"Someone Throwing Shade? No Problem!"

Hello, my fellow colorizers. Today I am excited to share with you how I approach grading a shot, which can sometimes be challenging. It's one where you're outdoors, but you're shooting in the shade. I'm Andy Waddell with Form Films, and this is Grade in 10. Let's go.
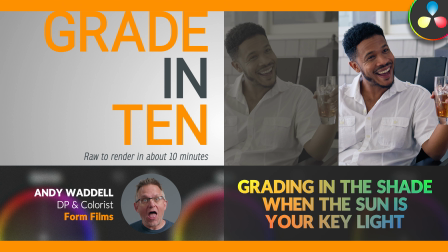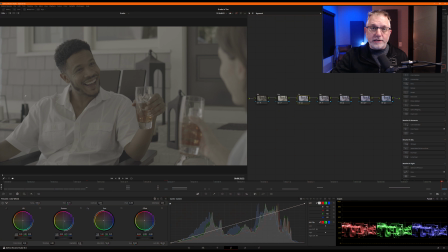0:26 All right, sorry, I am in a weird mood tonight. It's just been one of those days. So here's our shot. So we're on a covered porch. It is sunny as heck. The sun is off to the left of frame, to the talent's right. You can see it coming in here on his shirt, and it's just beaming in. So we're using some giant modifiers.
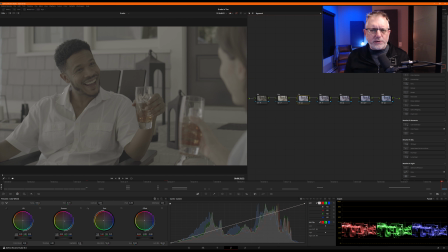0:44 We're controlling it to kind of tame it, but we still want it to feel bright. It's a commercial spot, product centric. We want it to feel bright and airy. On the right side, there's probably 15 feet of covered space, and then it's just shade outside of that. So I believe we rolled in some bounce. I don't think we brought a fixture in on this. We may have.
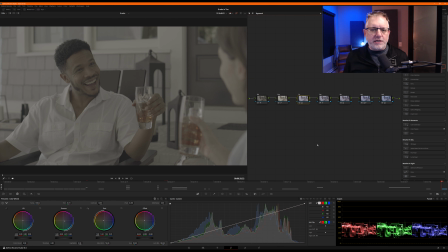1:04 Amazing DP Chris Fake and our gaffer Josh Sims rocked the house on this setup. So literally the house. So anyway, it's a balanced image, but we still want to bring some definition and make sure that it feels bright, airy, poppy, all those good things.
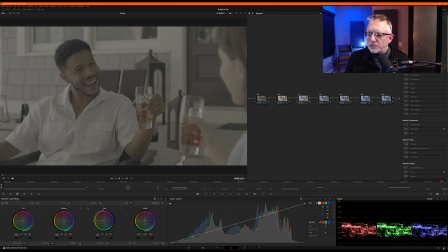1:19 This is Red Gemini footage, so we're going to immediately jump to here on our color management for the project.
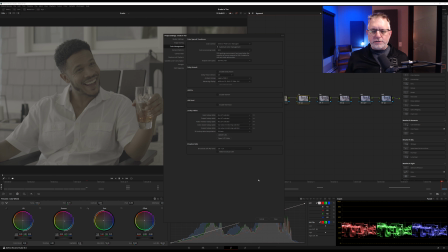1:25 Kick it over to YRGB. It's going to bring it to Rec 709er. Boom.
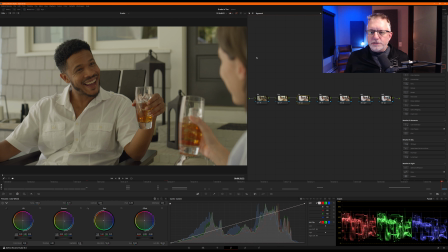1:30 That is how it looked coming out of the camera. So we're going to take it from here to here.
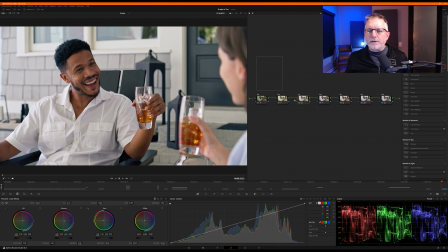1:38 Let's get it going. Delete the nodes.
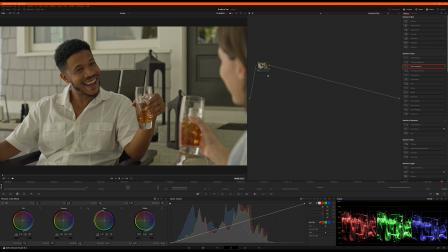1:43 All right, first up, I'm going to do a small touch of denoise, very little, just because we were shooting at ISO 800, and I'm gonna do a little bit of this.
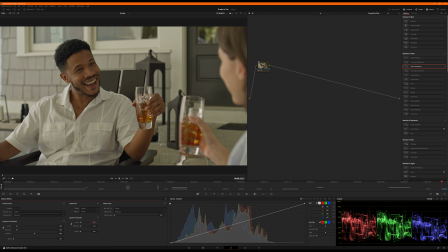1:58 Sometimes on reds, I can feel the noise in these low shadows, so I just want to put a touch there just to kind of address it for just a little bit that might exist. So. Next node up is exposure. We're going to grab our curves, and I've got plenty of headroom you can see over here.
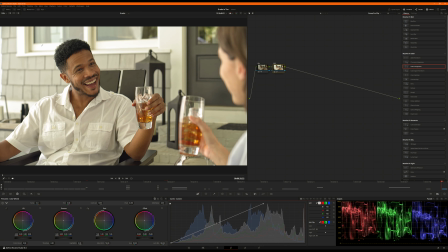2:17 I'm going to be careful not to blow out the whites on the windowsill, these reflections, his collar, watching that.
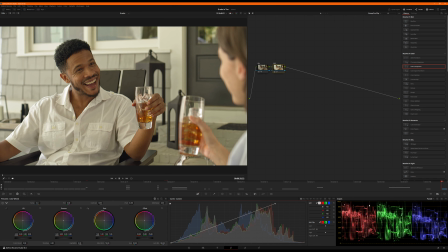2:24 Just want to bring it up, kind of nipping away at like the 90% mark. I'm going to take this curve right here on the red and green. You can see the blue's a little low. So I'm going to leave this about here, maybe a little less.
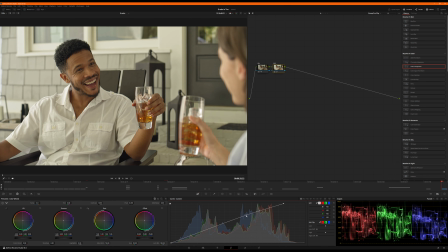2:38 And I'm going to pop little bit of mid right there just to make where his face is. I want this to pop out a little bit more, so just ever so slightly.
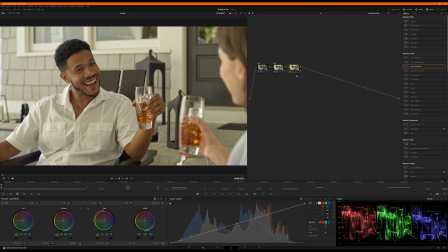2:50 Okay, let's jump to the next node. We're going to call this primaries, and we're going to grab our lift gamma gain, and we're going to just rock these boys till we get our highlights to match, get our whites where they're white, and then we're going to get our shadows down here to match as well. So let's start rolling some wheels.
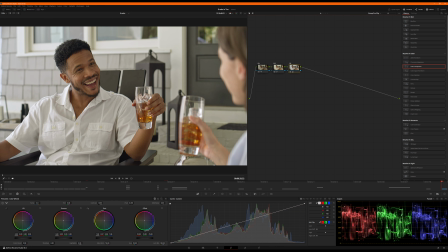3:10 So, we need some wheel rolling music instead of this groovy chill stuff that I got going on. But I like the groovy chill stuff. All right, just by moving the gain right here, just ever so slightly, you can see the difference.
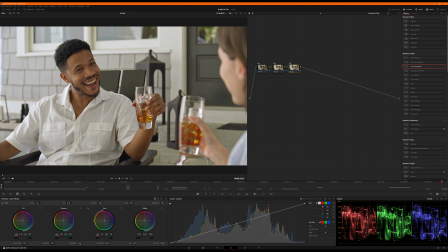3:23 It's just making these peaks that represent key elements of the scene, making these things match. That's all I'm doing. Trying to get my highlights about right. Not worried about this little spike here in the blue versus the green and the red. Looking at these big pieces, those little arches right there and there.
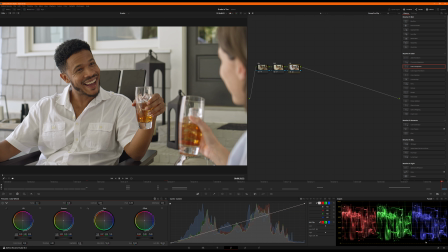3:44 All right, I'm gonna grab my shadows, pull them just a microscopic amount to the red, toward the red, ever so slightly. Actually, let me see, reset. And you know what? I might actually
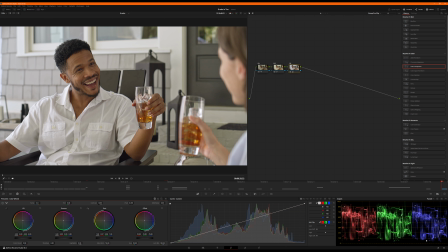4:05 do it a little bit yellowy red. Okay, it's so subtle, it's not showing up on YouTube. I'm sorry.